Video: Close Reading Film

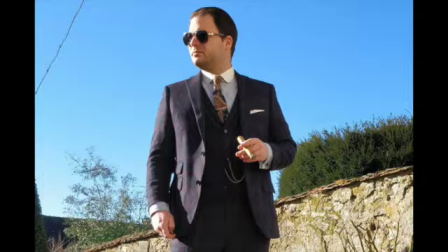4:03 Think about the difference between a typical power suit, right, with the angles and the lines,
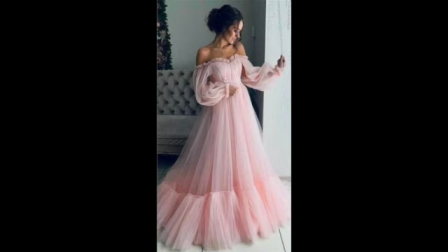4:07 versus a dress which has a circular skirt and which is softer and flowy, perhaps, maybe with more malleable fabric. Right? So these are some traditional views of femininity and masculinity and how they maybe get expressed visually. And then people do things by mixing those up, right?
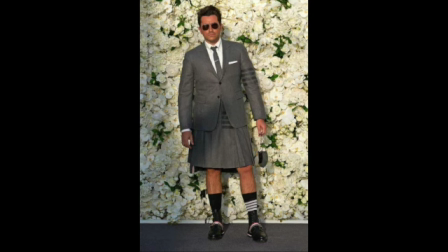4:24 You juxtapose traditional masculinity with traditional femininity and have things that challenge or work against or that sort of stuff.
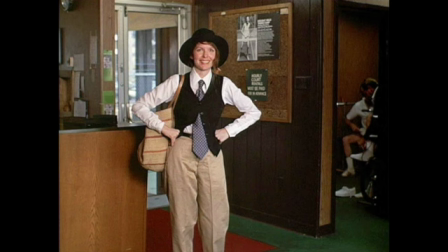4:32 You think of Annie Hall dressing entirely in sort of ties and suits. Although you all probably don't remember Annie Hall. Google it. It's great. Except for Woody Allen, but Google it anyway. At least look at the fashion. So then what about point of view? In literature, the point of view is who is telling the story, right? Is the story in first person? I went to the store, we did this, we did that. Is it in second person? You walk down the hall. You don't know what you're talking about. Is it in third person? He, she, they, them. he was worried. He wondered what would happen. He walked to the door. So point of view in narrative. Then what's point of view in a visual image? It's the perspective we're getting from where the audience or the camera is located, right? So for me, literally the camera's right here. I'm touching it. Meh. It's straight on. It's looking right at me.
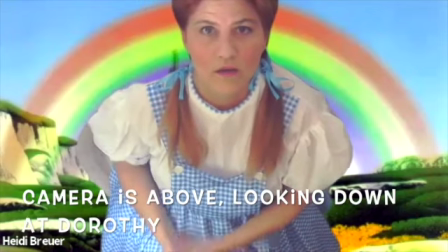5:23 It might be that the camera would be way above me. It would be shooting from above. And we're not even. I'm below you and you're above me.
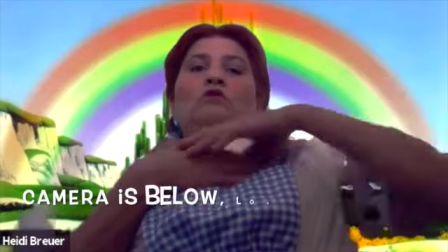5:36 Maybe the camera would be shooting me from below. So I'm higher than you are now. So in film then and in visual narrative, the audience or the camera is where your audience member's eye line is. That's what we see. Where is that located in relation to the images that you're seeing in the frame of the shot? Okay, I'm going to show you a little video and talk to you a little bit about it as we go through it. All right, so just as a warning, there is some nudity in this clip.
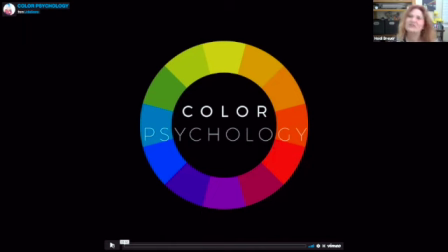6:14 So FYI, just letting you know. So I have a little video to show you. I'm going to stop it every now and then and talk to you about some stuff.
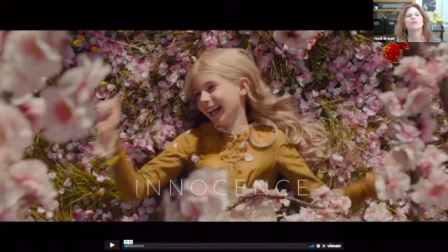6:22 So this is marked as innocence. And I just want to point out a few different things about this composition, right? Notice how, first off, we are above her. We are looking down on her. The camera is positioned above her and we're looking straight down at her.
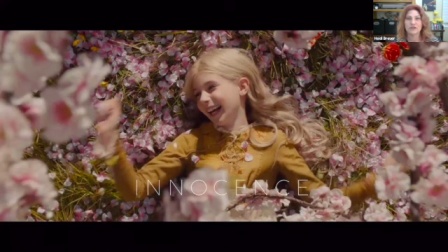6:38 That puts us in a position of power relative to her. So has less power because we're above her. And that's part of what generates the idea of innocence, is that she's vulnerable, right? But the other thing that helps generate that idea, of course, is the acting, right?
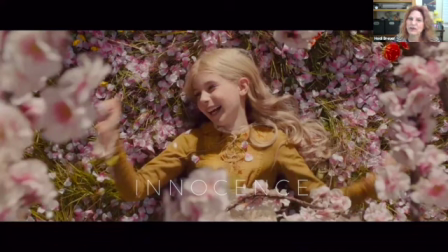6:55 Is her smile and her giggling and the fact that she's wearing clothes that look like they're appropriate for a child. They're not sexualizing her in any way. And then there's all these flowers around her and she's laying in the very pink and white flowers. So pink and white are both colors often associated, white in particular,
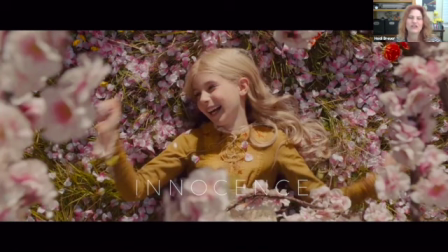7:14 with innocence and purity in Western tradition often, and pink associated with babies, right?
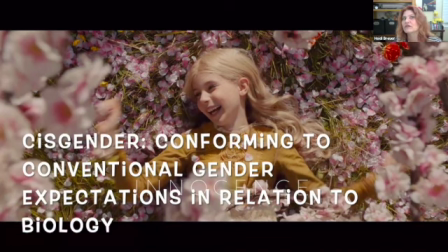7:21 Pink and blue is the traditional color of the cisgender baby, right? So she's got the pink and the white put together, which generates this notion of innocence.
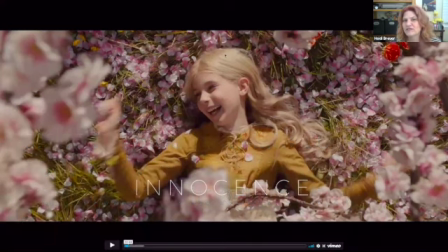7:30 And then her being yellow, the yellow matching the sort of yellow coloring of the hair, the blonde hair, and the sort of yellow tone of her skin draws all of that together and makes her stand out among the pink and the white.
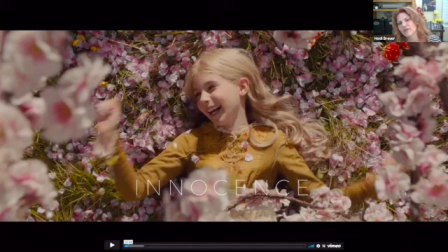7:45 But notice that there's a little bit of that yellow coloring throughout the pink and the white. It's more green, but there's a yellow flavor to it. And all of that links her then with that pink and that white, in addition to her being the center, the focus, the place that we look and we want to look.
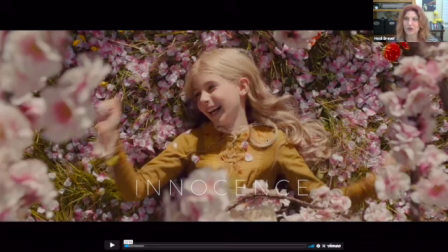8:02 That gives you a sense of how to start approaching close reading visual narrative. You want to look at the entire frame and what's happening in it. All right, let's look at some more.
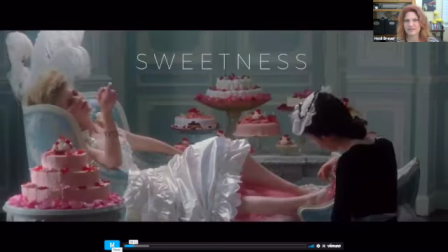8:15 These are all innocence. Okay, sweetness. Notice a few things about this composition. Notice that the people in the frame are not in the center of this frame. Instead, the focus is on this figure who dominates 2/3 of the frame.
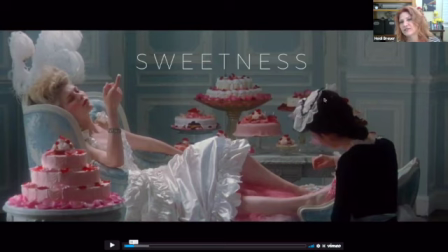8:31 This figure only has a teeny little 1/2, and this figure is physically lower than she is in the frame. So this positions her as less important than. Also, we don't even get to see her face, which positions her anonymously in the context of this.
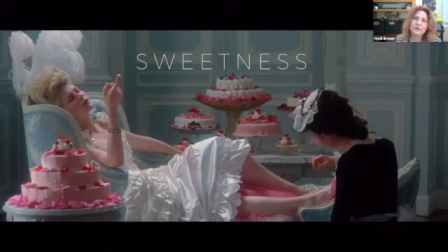8:47 She's a servant. For the purposes of this shot, it doesn't matter who she is. What matters is who this figure is here, who the figure reclined in all of her white purity and privilege and the sweet pinkness all around her.
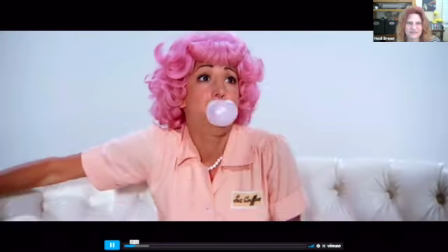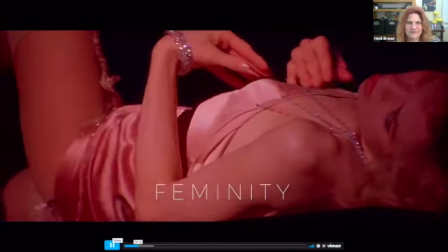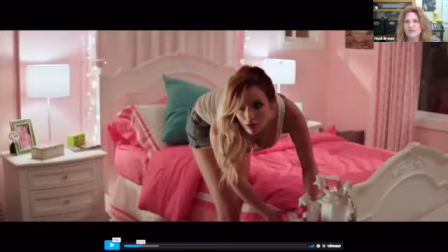9:12 So we were talking about traditional femininity.
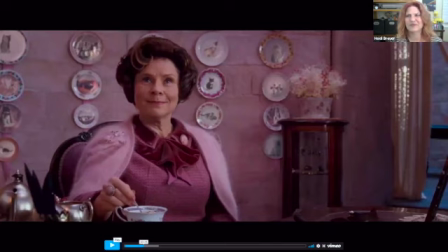9:18 Here's someone who is one of my favorite characters because she utilizes traditional femininity in ways that end up being terrifying. She's surrounded by pink, which implies that she's young and innocent, and yet she's not young, she's older, and she's evil.
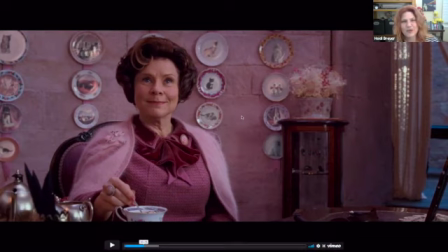9:35 If you look into her eyes, they are evil, and if you know the story, they're evil. But she's got the trappings of femininity all around her to disguise her evilness.
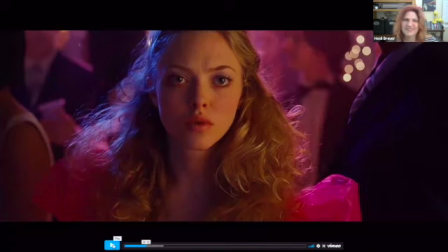9:47 We were talking about traditional femininity before and ways in which circles may be associated with traditional femininity. Notice all the organic shapes in her hair. Look at how circular and twisty they are. Look at the clothing. It's poofy and twisty and curly.
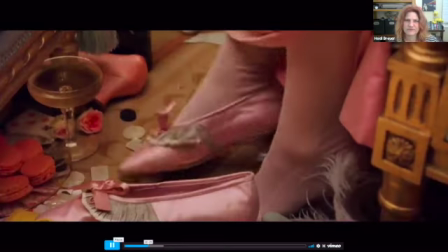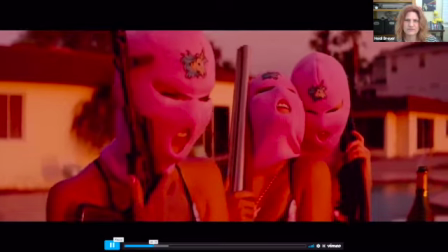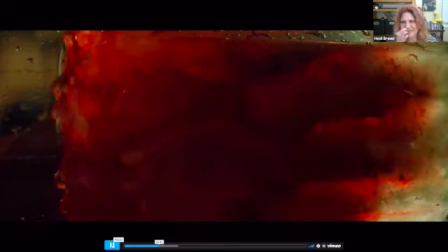10:18 Now we're shifting into red. Red has some different connotations than pink and white.
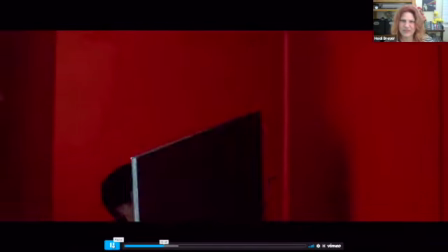10:25 Anger comes along with red, passion, violence.
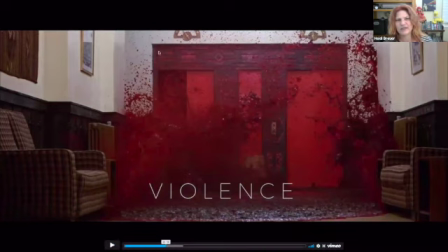10:29 Notice in this particular shot, the way in which the red starts to color and splash and take over the white around it. It's tainting it. It's seeding into it and taking it over, as well as visually taking it over.
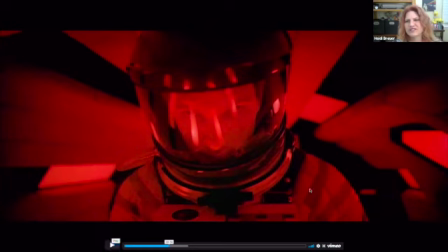10:48 Now, this is a particularly interesting shot for me because it is red, which is passion or anger, but notice how claustrophobic this shot is. We still have someone centered at the frame, but all of this stuff shooting out around him, this figure is very close. It's very close and right there.
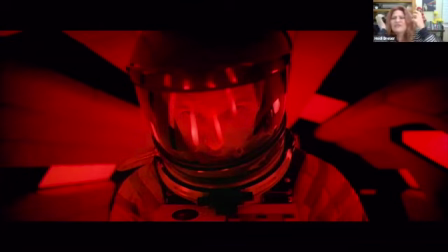11:08 And for me, it gives the impression of there not being much space. And it makes me feel like tightened in and trapped and claustrophobic and nervous. It's very like, it generates that emotion for me. And the fact that the human face is behind this sort of artificial industrial
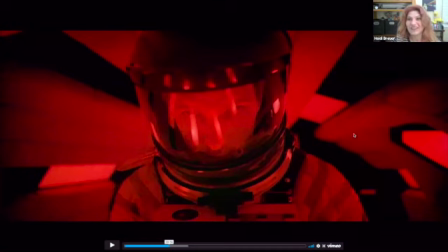11:26 spaceman suit makes him seem very alien, and I feel disconnected, and maybe he's a little evil the way he sort of got his head tilted down and looking up at me like that.
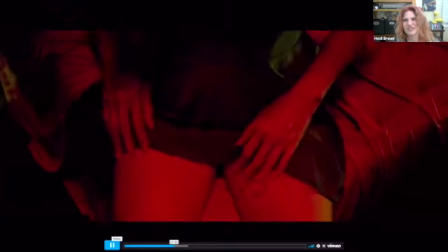11:41 And then yes, red associated with sex and passion.
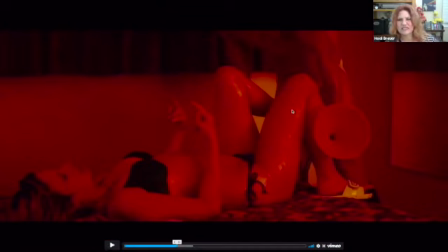11:46 Notice that the it's not just like there's nothing red in this shot, but the lighting itself is red.
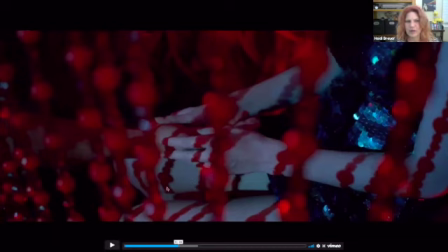11:56 Here, the red is actually part of the set dressing. It's these beads. The shot itself is got a sort of a blue color. If you notice if you look at the sort of skin tone here.
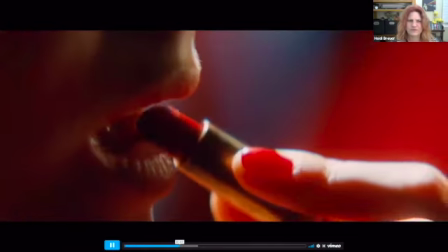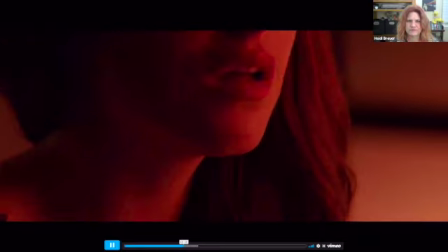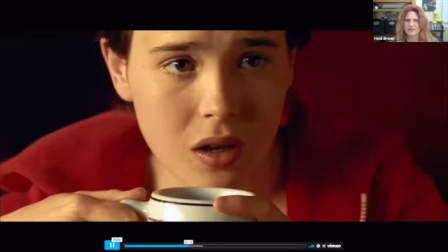12:17 Another shot when we're looking down at the person. Here we're straight on.